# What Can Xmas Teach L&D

We can steer the audience to immerse themselves in the pain of Scrooge and Tiny Tim, or we can skip over the events and experience the story as just a cautionary tale.
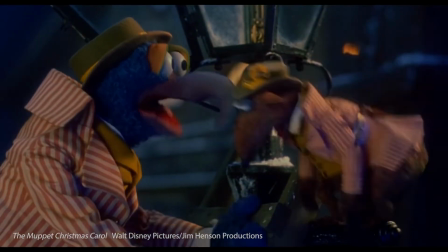The Muppets, of course, keep it light, as the film is for children and they are a comedy team.
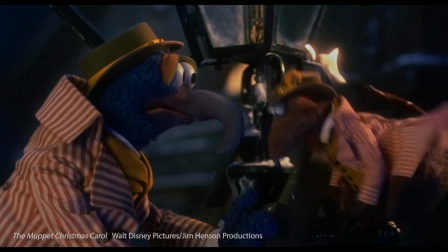What?
I'm often asked how to incorporate comedy into drama for learning, and here's a good example. Comedy is criticism, so a core narrative with distant characters commenting on the action provides a good structure to achieve it.
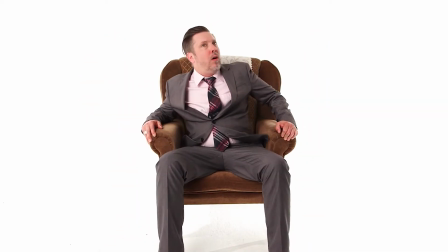We once made a learning film in which an angel character advises a manager how to improve his technique.
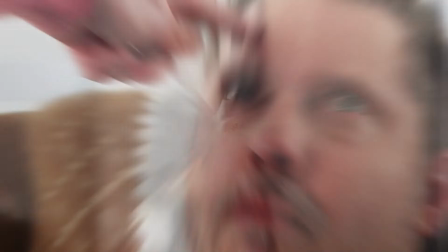This used a similar structure. Show a scene in which the meaning is clear but implicit,
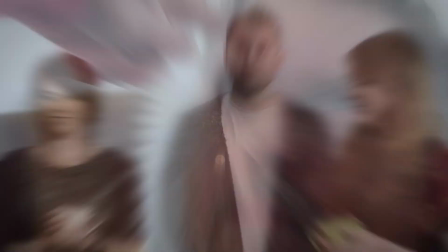then allow the protagonist to have a conversation about what just happened with a third party, in which the learning points become explicit. For a final bit of festive fun before I go today, do you know Michael Caine's real name?
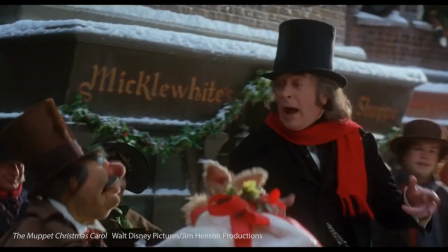There's a clue in this shot from the Muppets Christmas Carol. Close in a thankful heart. Happy holidays!